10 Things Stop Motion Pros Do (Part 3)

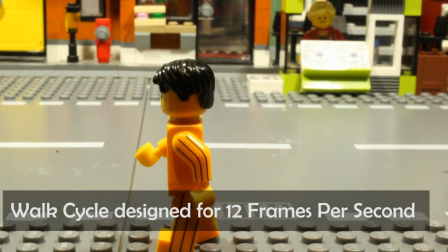[4:11]
Getting the right amount of movement for different objects moving at different speeds at your chosen frame rate will take a bit of getting used to.
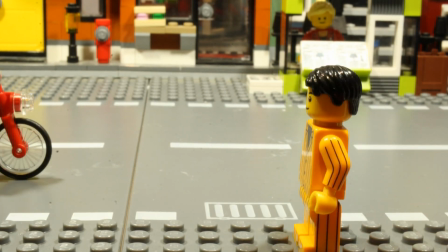[4:18]
And if you're struggling to get it right,
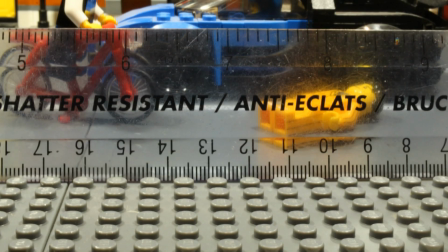[4:20]
then don't be afraid to actually calculate how much each object should move and measure it out using a ruler or using markers on your set.
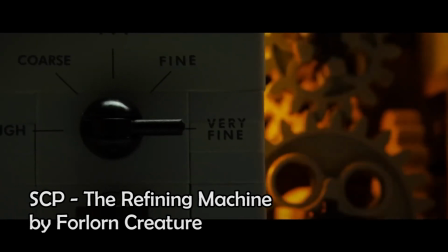[4:33]
When you animate the movement of an object, your natural tendency might be to keep the object the same shape the whole time, like this.
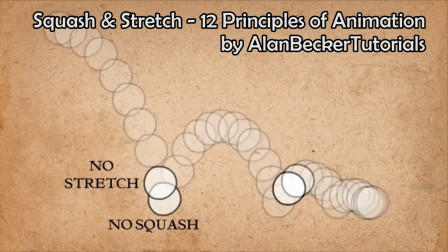[4:41]
This gives the impression that your object is rigid and inflexible. Sometimes that might be what you want, but usually you'll want to apply squash and stretch at different points within the movement to show that the object has some flexibility and life to it.
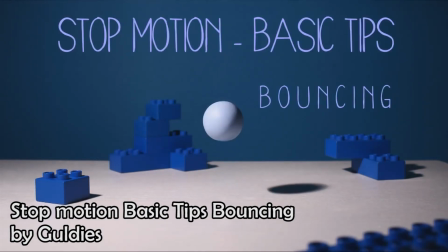[4:55]
The classic example is a bouncy ball, which moves like this. stretching as it falls, and squashing as it hits a hard surface.
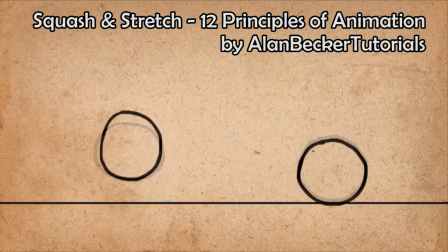[5:04]
How much squash and stretch you use tells the viewer about how soft the object is and how heavy it is.
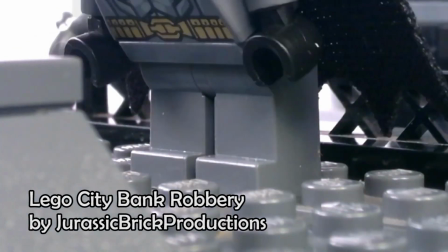[5:11]
In some forms of stop motion, you may be working with objects that can't be squashed or stretched in quite this way,
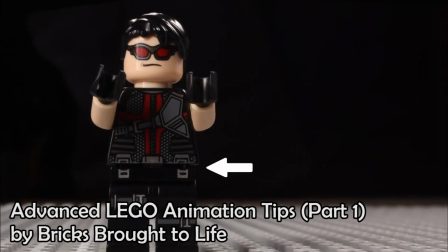[5:17]
but there will still be times when you can apply this principle.
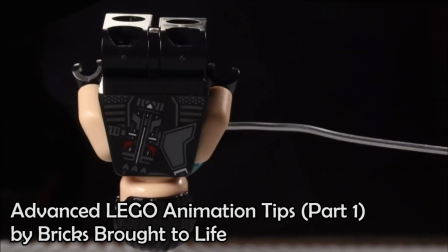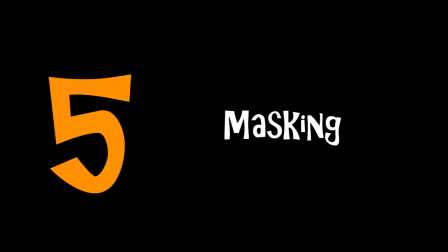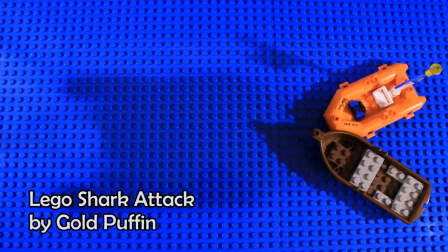[5:32]
Masking is a well-known technique for making things fly in stop motion. The basic principle is this.
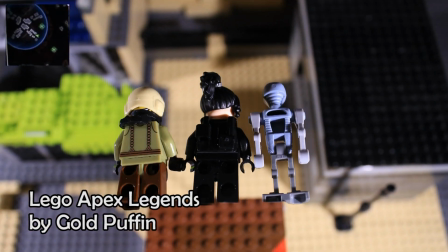[5:38]
First of all, you take a photograph of the scene without the flying object in it at all.
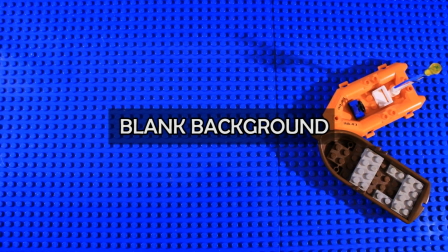[5:42]
Let's call this your blank background.
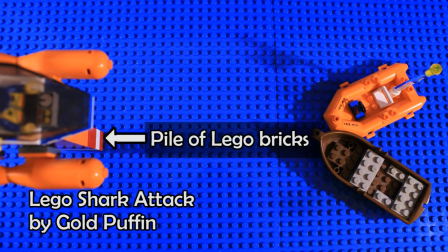[5:45]
Then you take photographs of the flying object supported on a pile of Lego bricks or attached to a piece of wire or rigged up in some other way.
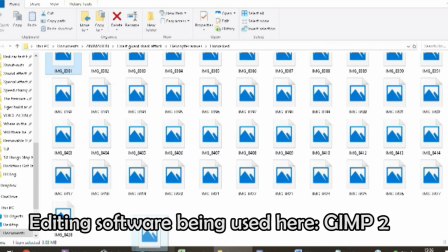[5:54]
Then you erase the rigging or supports in each photograph by simply
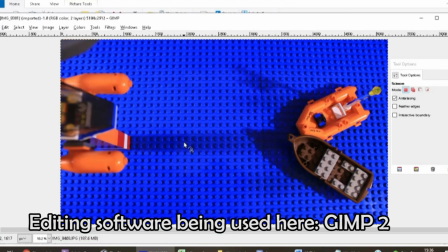[5:58]
layering it over the blank background and using the erase tool in your editing software. It takes a little while because you have to edit each frame individually, but when you're done and put them all together, it looks like magic.
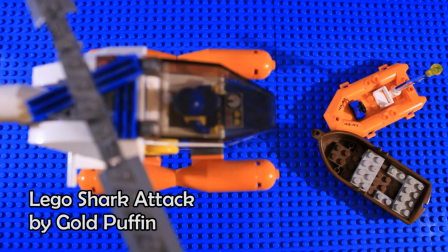[6:11]
Masking is a very useful tool because it isn't just for making things fly.
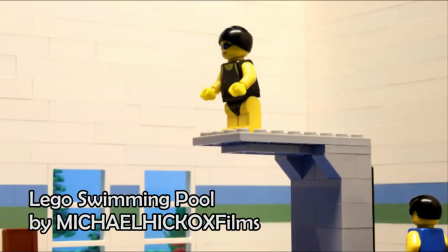[6:15]
You can also use it to animate diving off a diving board, throwing an object,
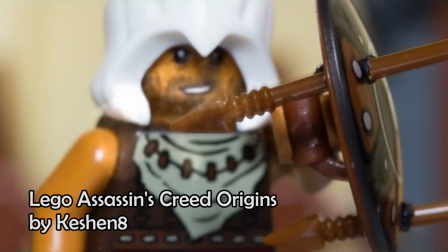[6:20]
shooting an arrow, or even just a particularly bouncy walk or run.
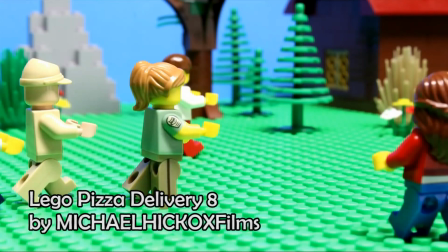[6:30]
Exaggeration is a technique that you can use in several aspects of your stop motion. For example, you might use exaggeration in your set design.
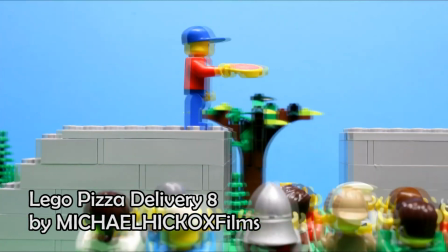[6:38]
If your animation is about two friends, one rich and one poor,
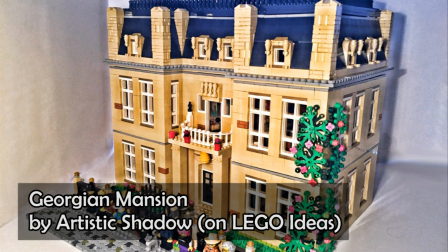[6:41]
you can exaggerate the difference in the size of their houses or the quality of their cars to make sure your viewers immediately catch on.
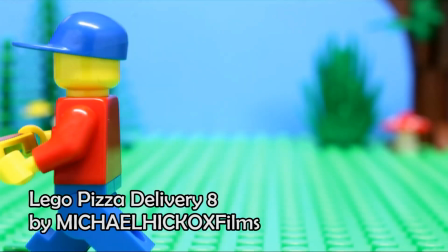[6:49]
You can use exaggeration in your dialogue and story, but most importantly, you can use it in how you animate the action.
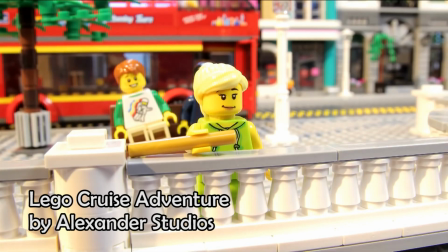[6:55]
If a character is happy or excited, don't just give them a slight smile.
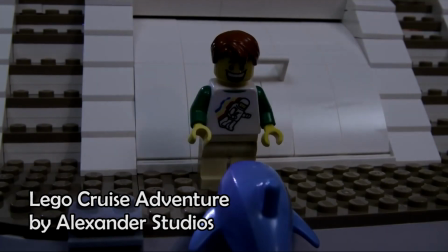[7:00]
Go all out and give them a big grin, a head pop, and make them throw their arms in the air or run around.
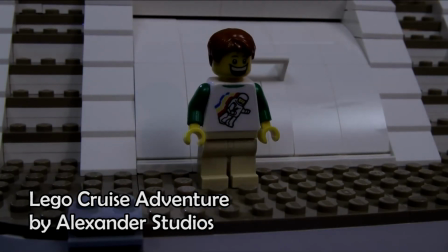[7:05]
And exaggerate the individual actions themselves too, and the reactions to them. It makes your animation more dynamic and fun to watch.
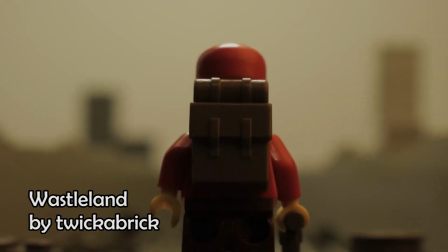[7:13]
Of course, not every stop motion needs to use exaggeration all the time, or even at all.
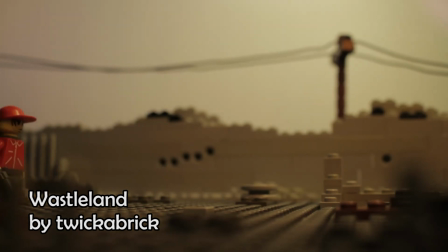[7:18]
Subtlety and understatement can be just as effective, depending on the style and genre.
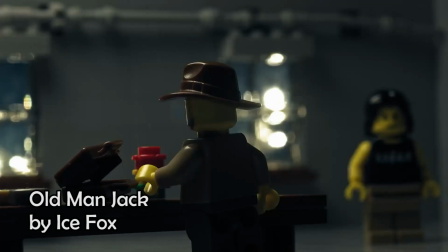[7:23]
In a western or a horror, for example, you might want to draw the viewer's attention to small movements and slight changes.
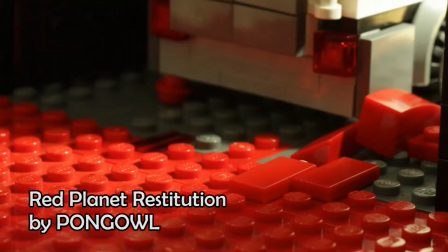[7:30]
But even in these genres, you can improve your animation by using exaggeration when it comes to things like jump scares and fight scenes.
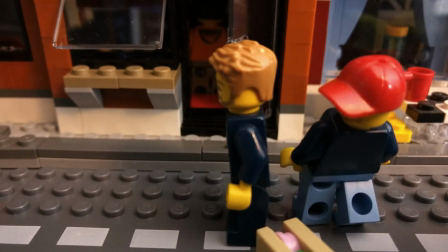[7:40]
In my previous Stop Motion Pros video, I talked about easing in and easing out,
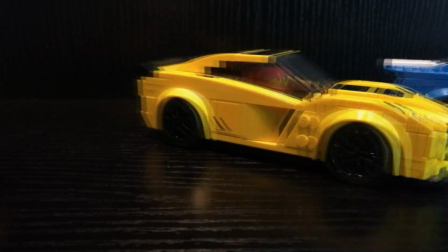[7:45]
which is an important technique to master if you want your animations to look smooth and natural.
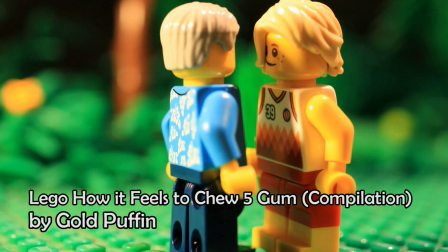[7:50]
Anticipation is related to ease in, ease out, but it refers to something that happens before the main action.
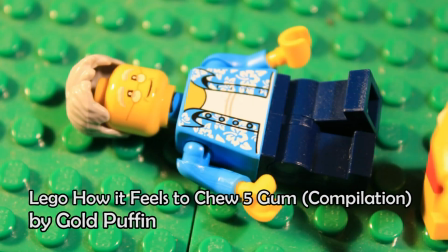[7:56]
For a punch, if you animate it like this, it looks unnatural. You need to add in a bit of swing before the punch.
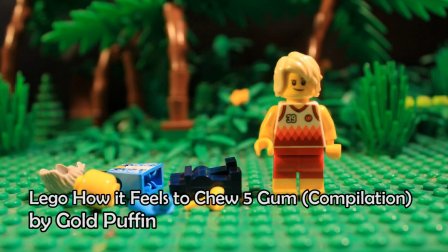[8:04]
And this is somewhere you can use exaggeration too.
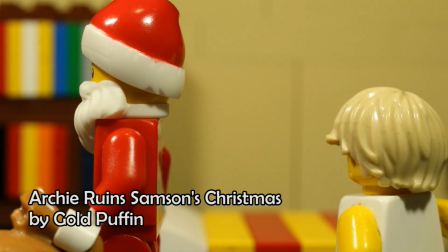[8:07]
Of course, in real life, you wouldn't see someone swinging their whole body and bringing their arm all the way back like this.
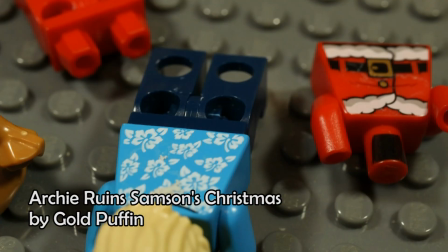[8:13]
But in animation, you need this to show the power that's going into the punch.
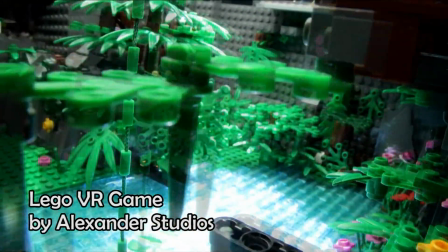[8:21]
Staging refers to the way you guide your viewer's attention throughout a particular shot, and there's a number of different aspects to how you do that.
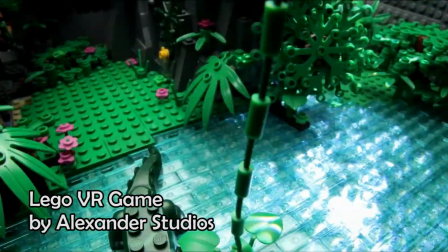[8:28]
To understand these, let's look at an example of good staging and an example of bad staging.
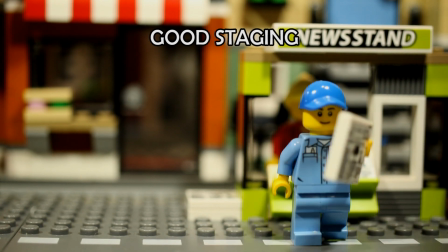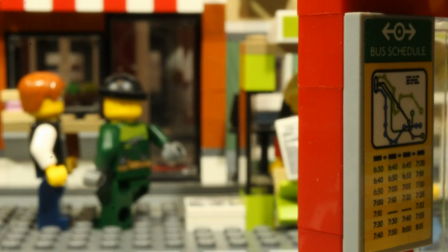[8:42]
In the bad staging example, we had a serious case of distraction. Whilst it's fine to have other things moving around in your shots, you don't want things happening that distract from the main action. There was also some blocking, with this bus stop being placed unnecessarily in the foreground.
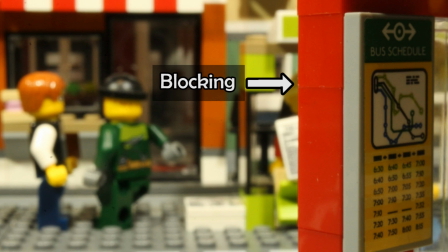[9:00]
We also had both the man and the truck entering from the wrong side of the set.
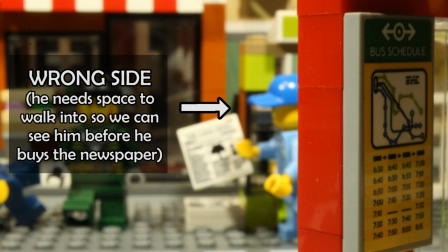[9:04]
We barely get to see the man before he buys his newspaper, and we don't know that there's a truck coming until after it has hit him.
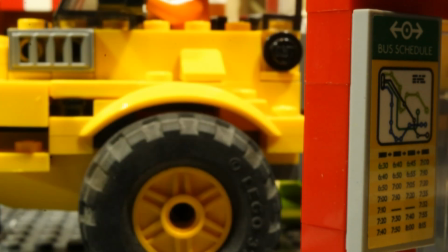[9:11]
And in any case, we were probably distracted by looking at the man running off to the left. To achieve good staging,
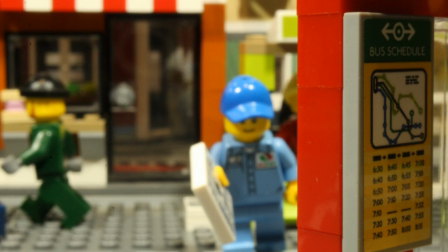[9:18]
decide where you want your audience's attention to be and then plan the shot composition
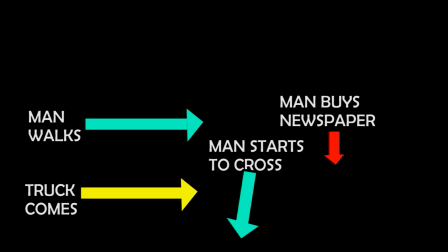[9:23]
accordingly by removing blockages and distractions and allowing space for your movement.
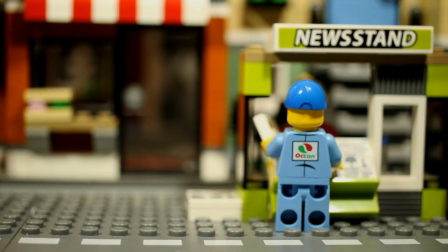[9:28]
And remember that if your character's head turns in a particular direction, your audience's attention will move in that direction too,
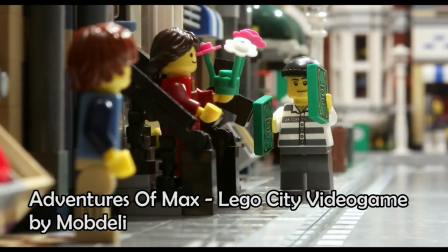[9:35]
anticipating that something is going to happen in that part of the screen. Directing your audience in this way means your video will be easier to watch and viewers won't miss the action.
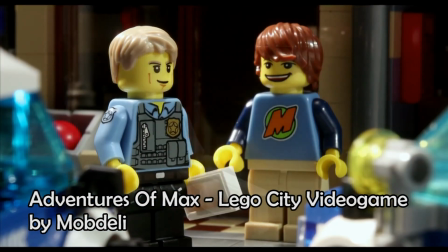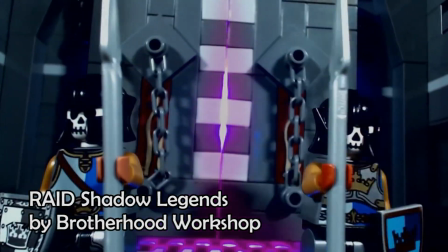[9:52]
There's nothing wrong with using digital special effects, either downloading ones that others have made or creating them yourself. and these can look very professional,
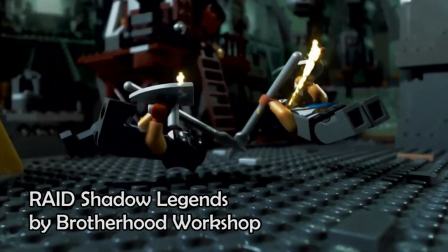[10:00]
but nothing looks better than really well executed physical special effects.
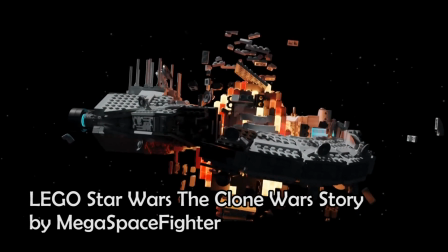[10:05]
Some of these techniques are widely used, such as using cotton wool to represent smoke,
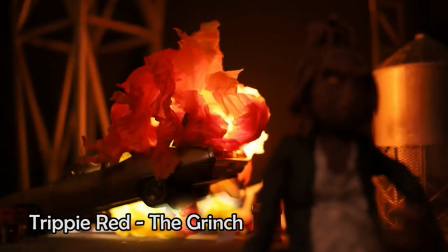[10:10]
or flickering orange light and tissue paper or translucent orange Lego bricks to represent fire.
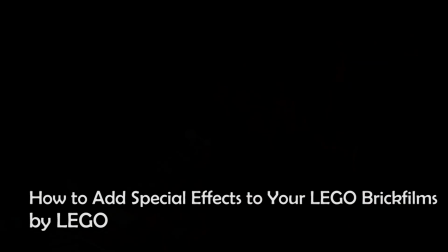[10:16]
These are easy to try out even if you're new to stop motion. Other things like huge explosions take a lot more planning and practice to master.
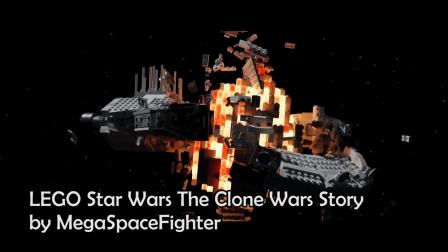[10:25]
Everyone will have their own opinions on when you should use digital special effects and when you should use physical ones.
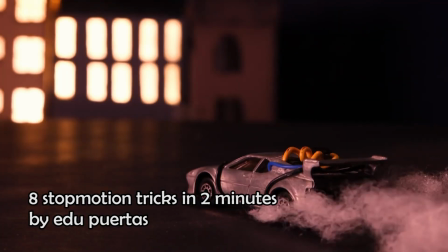[10:30]
Some people prefer the look of a muzzle flash of a gunshot to look like this, whereas others prefer the effect to look more like this.
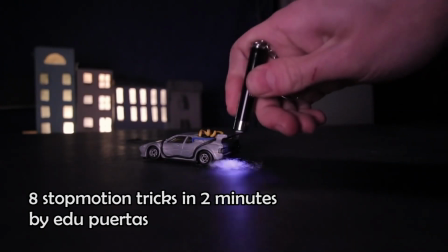[10:38]
There's no doubt though, whatever your preference is, that mastering the art of physical special effects can take your animations to the next level.
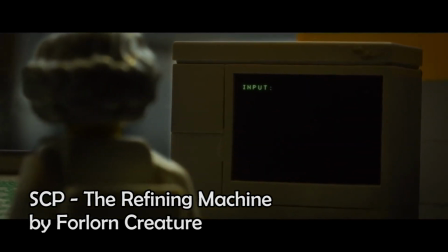[10:50]
One thing that can often get forgotten in stop motion is the importance of showing the personality of your characters.
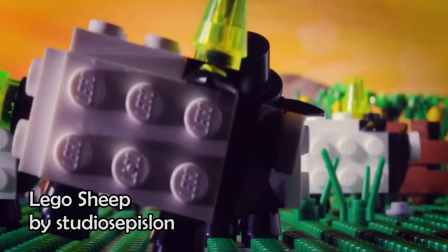[10:56]
I was going to say the importance of showing the personality and emotion of your characters,
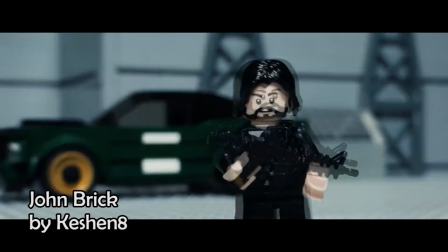[11:00]
but of course, for some characters, it is part of their personality that you don't see their emotions.
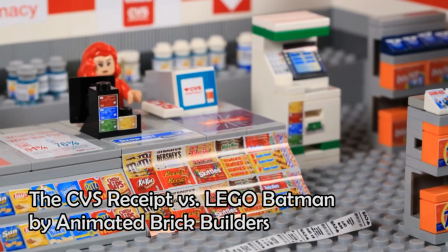[11:06]
One way of showing personality is what characters say and how they say it, but equally important is their body language and how they move.
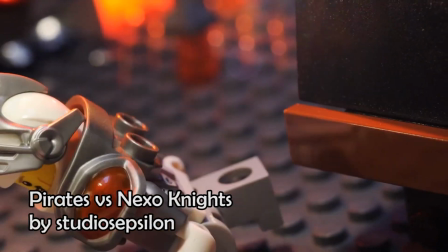[11:14]
With some forms of stop motion, including brick films,
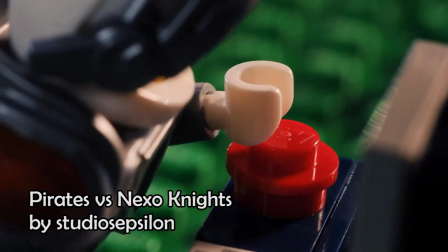[11:18]
you have some limitations on what you can do that are set by the points of articulation on your characters, which is to say, the parts of your characters that can move.
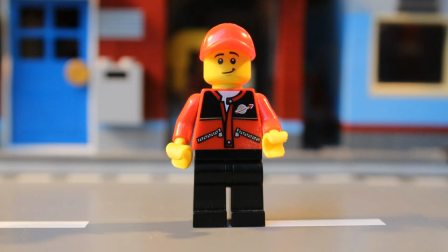[11:26]
On a Lego minifigure, there are only 4 basic points of articulation: the neck, the shoulders, the wrist, and the legs.
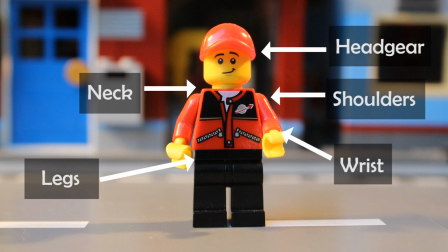[11:34]
You can also get movement with the hair or headgear and with the waist, as well as with some accessories.
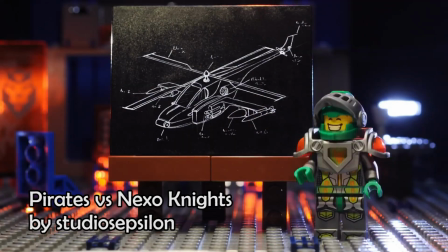[11:40]
But there are still plenty of ways of expressing emotion and personality.
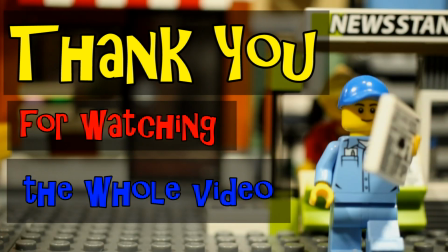[11:47]
Thanks everyone for watching, and I hope these 10 tips were useful. If you want to know more about any of these things or have any suggestions of other tutorials that I should do, please let me know in the comments.
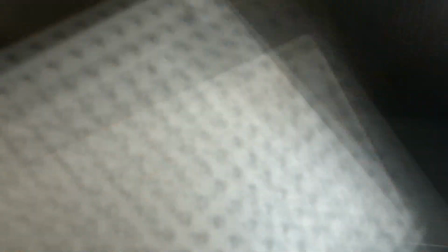[11:56]
If you haven't seen my first 2 videos in this series, do check them out as they each contain 10 more stop motion tips.
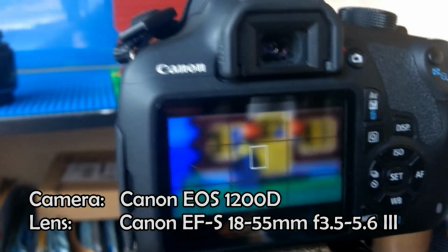[12:03]
And there's plenty more videos on my channel that you might enjoy, including some silly stop motion Noobs videos,
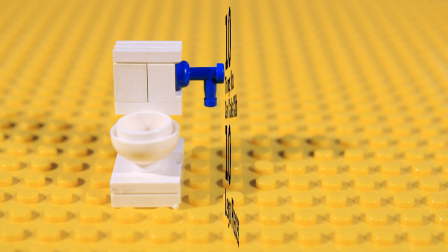[12:09]
plenty of stop motion and brick film tutorials, and some of my own brick films too.
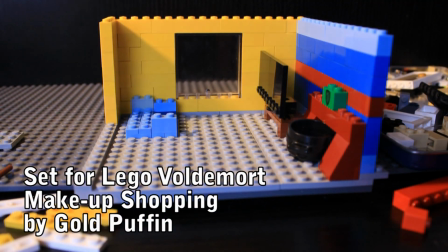[12:13]
I also have lots more stop motion and brick film tutorials planned for this year and beyond.
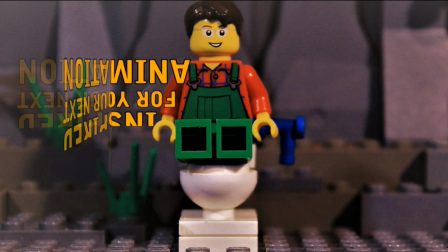[12:18]
Subscribe to Puffin so that you don't miss them.